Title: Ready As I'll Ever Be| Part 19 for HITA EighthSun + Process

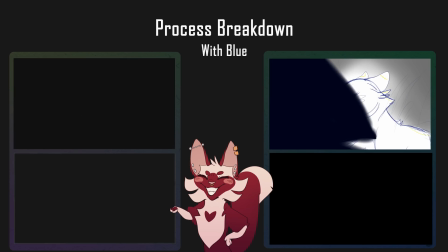Today we're going to do something a little different,
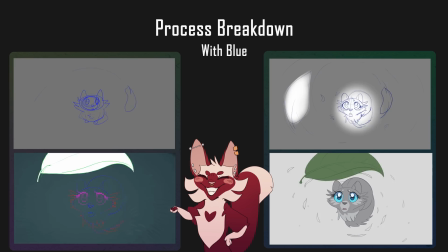and I'm going to take you behind the scenes and show you what my animation process is and what steps I go through to get an animation finished.
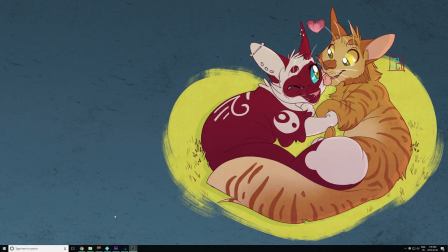So let's get started. First off, I'm going to show you something that's very important that a lot of people probably don't think about, and that is organization.
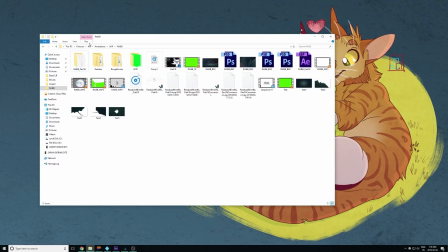So let me open up my folders here. So I'm going to just show you what I do.
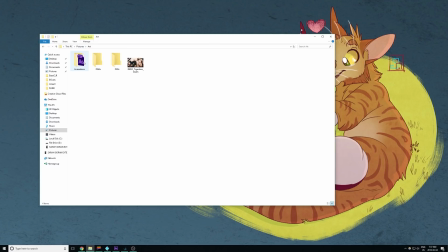In my pictures folder, I have a folder called Art. Inside Art, I have a folder called Animations. Inside Animations, I have my finished animations, as well as a Work in Progress folder. And in that Work in Progress folder is all the maps that I'm currently working on, or different animations that I'm working on.
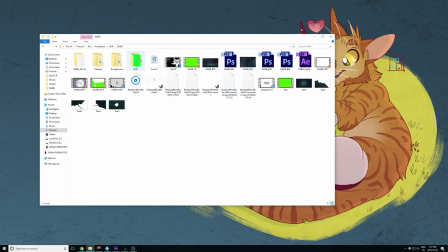So let's go into the Ready As I'll Ever Be file. So here's where I keep all my things related to Ready As I'll Ever Be. And that comes to references, that goes to BGs, that goes to storyboards, the animation files, and all that.
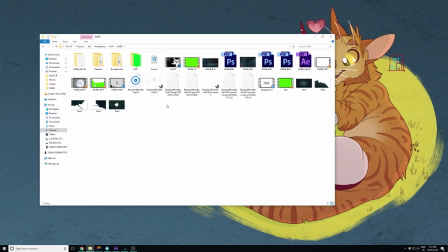So let's open up the animation folder and take a look at how I begin my animation process.
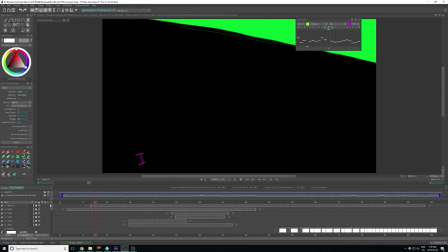So here is the rough animation that I have done. Let's take a step back and look how I go about doing my storyboard in the first place.
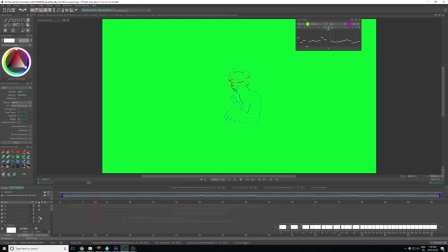So let's hide all these beautiful layers.
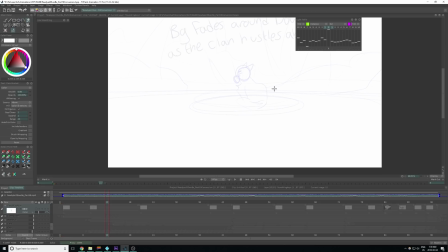So here is the very first kind of storyboard that I made for this part. So I consider this the thumbnail stage of my animation.
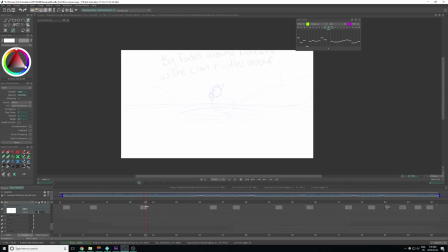So I start off by just doing very, very rough placeholder drawings to kind of get an idea of what I want the actions and what I want to happen in my part. So as you can see, it's just very crude. I kind of wanted to get the eye color in there to see when I wanted her eyes to change.
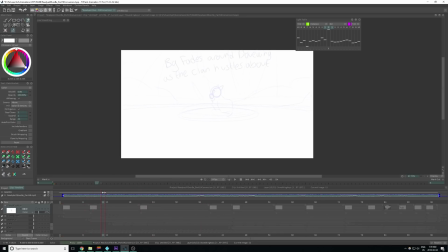I did a sort of zoom in here just to show that I wanted to zoom in. I also have some writing on top, just so I kind of have an idea of what I want. And then from there,
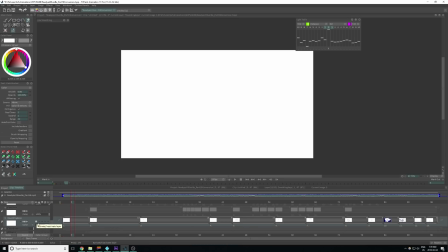I clean up those in a way and refine those drawings a bit more. And I turn that into a more cleaned up storyboard with rough backgrounds and stuff as well.
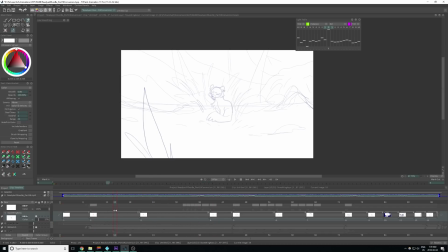So here, these are just pretty much cleaned up versions with a few more poses from the earlier stage. This gives me more to work with when doing the animation, and these are pretty much what I consider my animation keys,
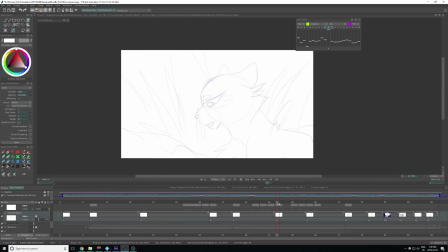which are my key storytelling drawings, so I need to make them as good as I can so that I can work off them and animate off of them. So now let's head back to the animation,
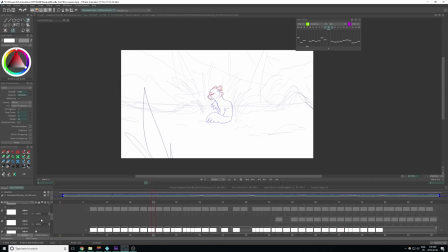and I will give you a little bit of an idea of how my thought process went while animating this part.
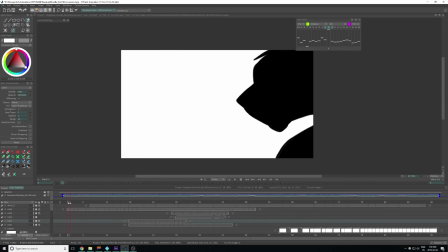So I first started off by drawing these foreground cats,
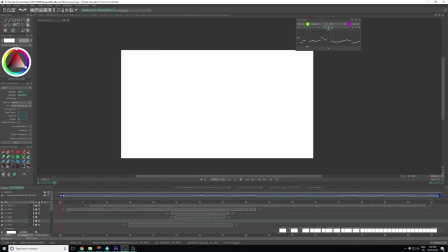just to kind of add some interest to the scene and a little more urgency to the situation around. When it came to Dovewing in the background, which will hide these
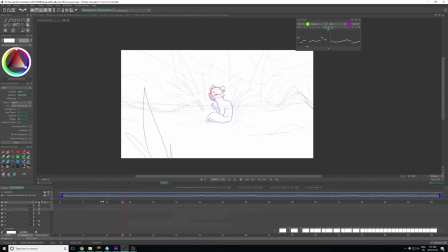other layers in the back just so you can get a better look at Dovewing. So taking a look at Dovewing here, you can see that there's different colors. There's the blue for the body and the red for the head. I animated her body, her head, and her lip sync on 3 different layers. The body doesn't move very much,
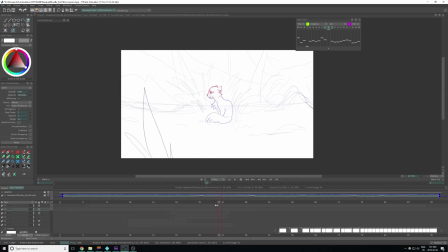so I only have a couple frames toward the end where it actually shifts in drawings just to make it seem like it has some movement and that it's not just completely still, to give it some interest. As for the lip sync, I usually add the lip sync very last, because the most important thing to sort out first is how you want the head to move.
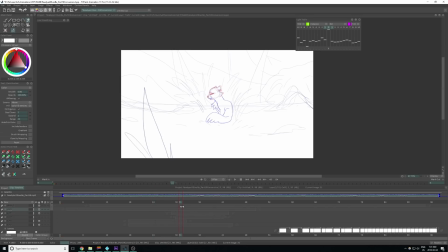After that, then you can go ahead and deal with lip sync. So the next scene, I did a very similar thing. Her head, body, and lips sync is on a different layer.